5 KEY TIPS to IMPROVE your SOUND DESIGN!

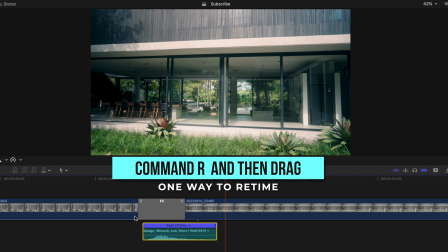(8:12)
Adjust the duration of it to help match the visuals better. You may have to play around with it a little bit to get it just right.
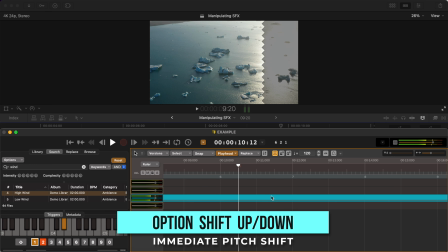(8:19)
And here's how this can be done in Audio Design Desk. I just hit option shift and up or down, and I raise or lower the pitch instantly.
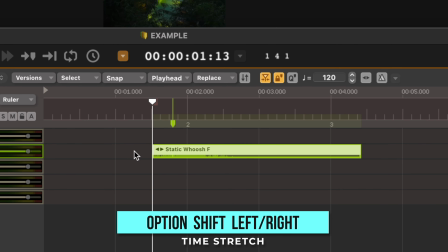(8:26)
And with retiming, I just hit option shift and left or right. You can also press E and just drag the sound effect to retime.
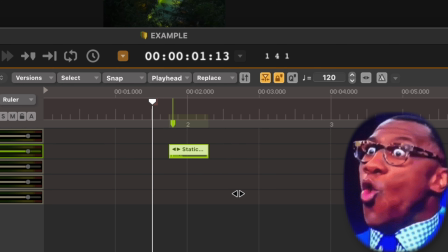(8:33)
And notice that the sync point stays in the exact same spot. This isn't the case with Final Cut or other softwares, You'd have to move your sound effect back in place again. Just a warning that sometimes adjusting your sound effects too much can cause a little bit of distortion. Tip number five is to get creative with your sound effects.
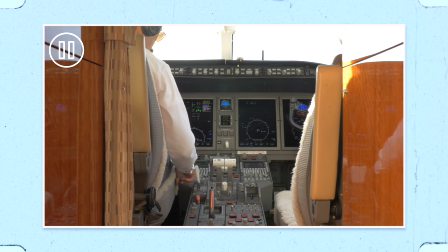(8:49)
You don't have to find the exact sound effect that you're seeing visually for it to work.
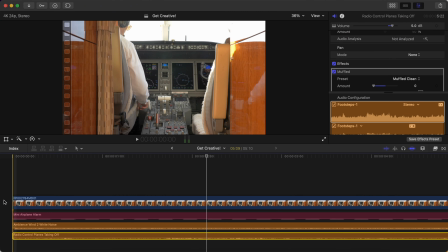(8:57)
You'd think that with this shot I used an inside the airplane sound effect, right?
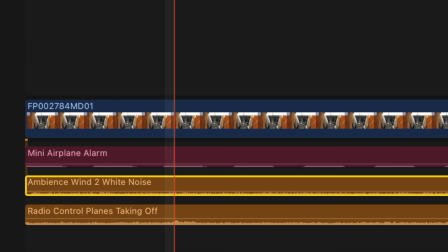(9:02)
It's actually wind noise that I changed the pitch on.
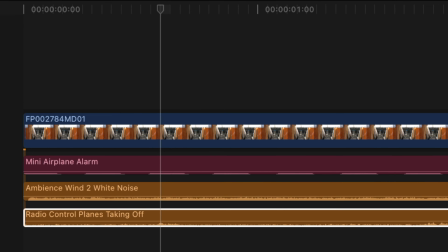(9:07)
And muffled. And then also there is a slightly muffled sound effect of our seaplanes about to take off.
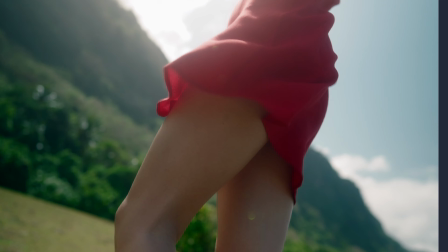(9:18)
Here's another example. If you have a shot of your subject and her dress is flapping in the wind,
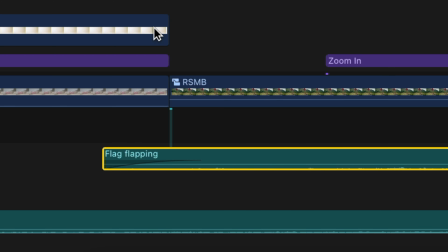(9:23)
you can use a flag flapping sound effect instead of a clothing movement sound effect and it'll work really well,
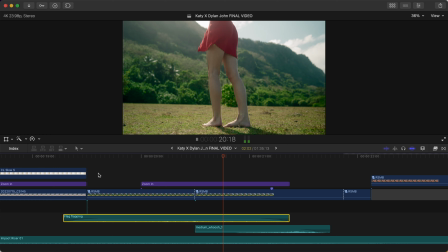(9:30)
if not better.
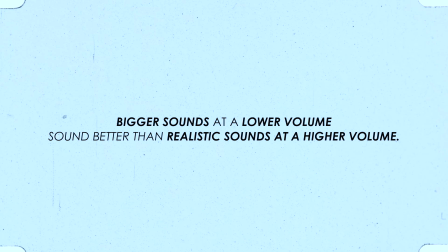(9:35)
The reason for this is because bigger sounds at a lower volume sound better than realistic sounds at a higher volume.
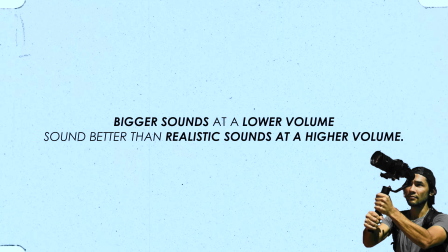(9:42)
This was taught to me by filmmaker Brandon Lee, and it's something I think about often when creating sound design.
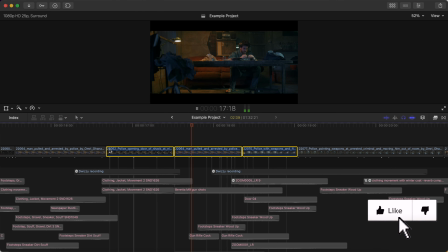(9:47)
It's just so fun to try out different sounds, and too often you'll be surprised at what works best.
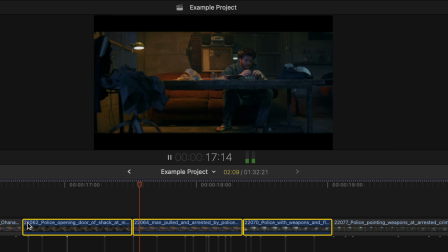(9:52)
So, for example, in this shot sequence of this SWAT team opening this door, I wanted it to sound like they ripped off the lock and busted in.
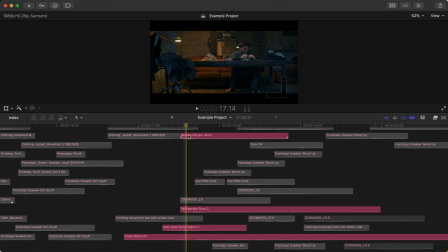(9:59)
I could have tried to find a breaking down wooden door sound effect, but instead I found these four random sound effects that worked great.
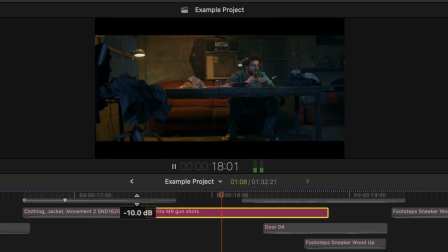(10:06)
A sound effect of a gunshot to represent the lock breaking, a refrigerator door and a car door opening for the actual movement of the door,
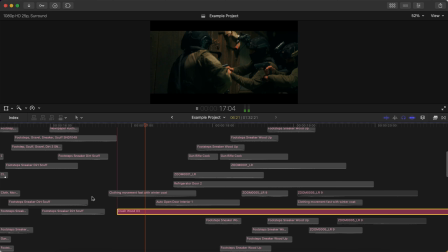(10:15)
and the sound of wood crashing to represent this wooden door snapping open.
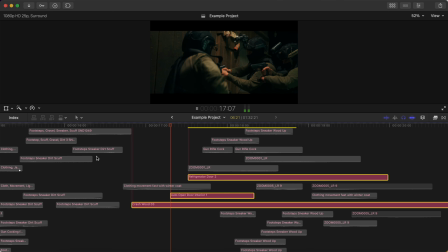(10:21)
Separate, they don't sound like much, but layered together, this odd compilation of sound effects works well. Realizing that you can play around with random sounds and get away with it is part of the reason why I know you will end up loving sound design if you don't already. However, the workflow I understand can be tedious and ruin the vibe, which is why that software I went over, Audio Design Desk, is so revolutionary in my opinion. And all of the tips that I went over can be created quicker and more efficiently in the software as well.
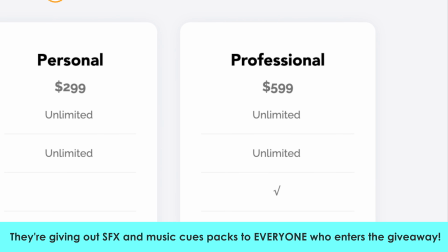(10:53)
For this giveaway, one of you will be winning an Audio Design Desk license, and they will also be giving out some of ADD's high quality compilation sound effect packs.
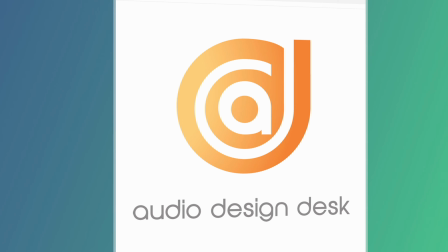(11:01)
And you don't need the software to use the sound effects packs, by the way. So all All you have to do is click the link in the description or in the comments and follow the steps on there.
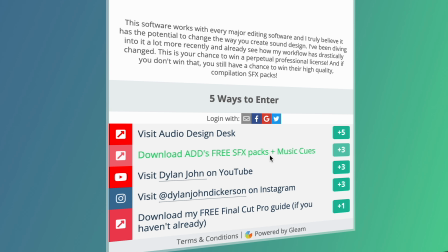(11:09)
The more steps that you follow, the more chances that you have to win. This giveaway will be open for two weeks and after that two weeks is up, I will announce the winners in a community post on my channel and I will email the winners as well. Good luck and I hope you guys have a great rest of your day.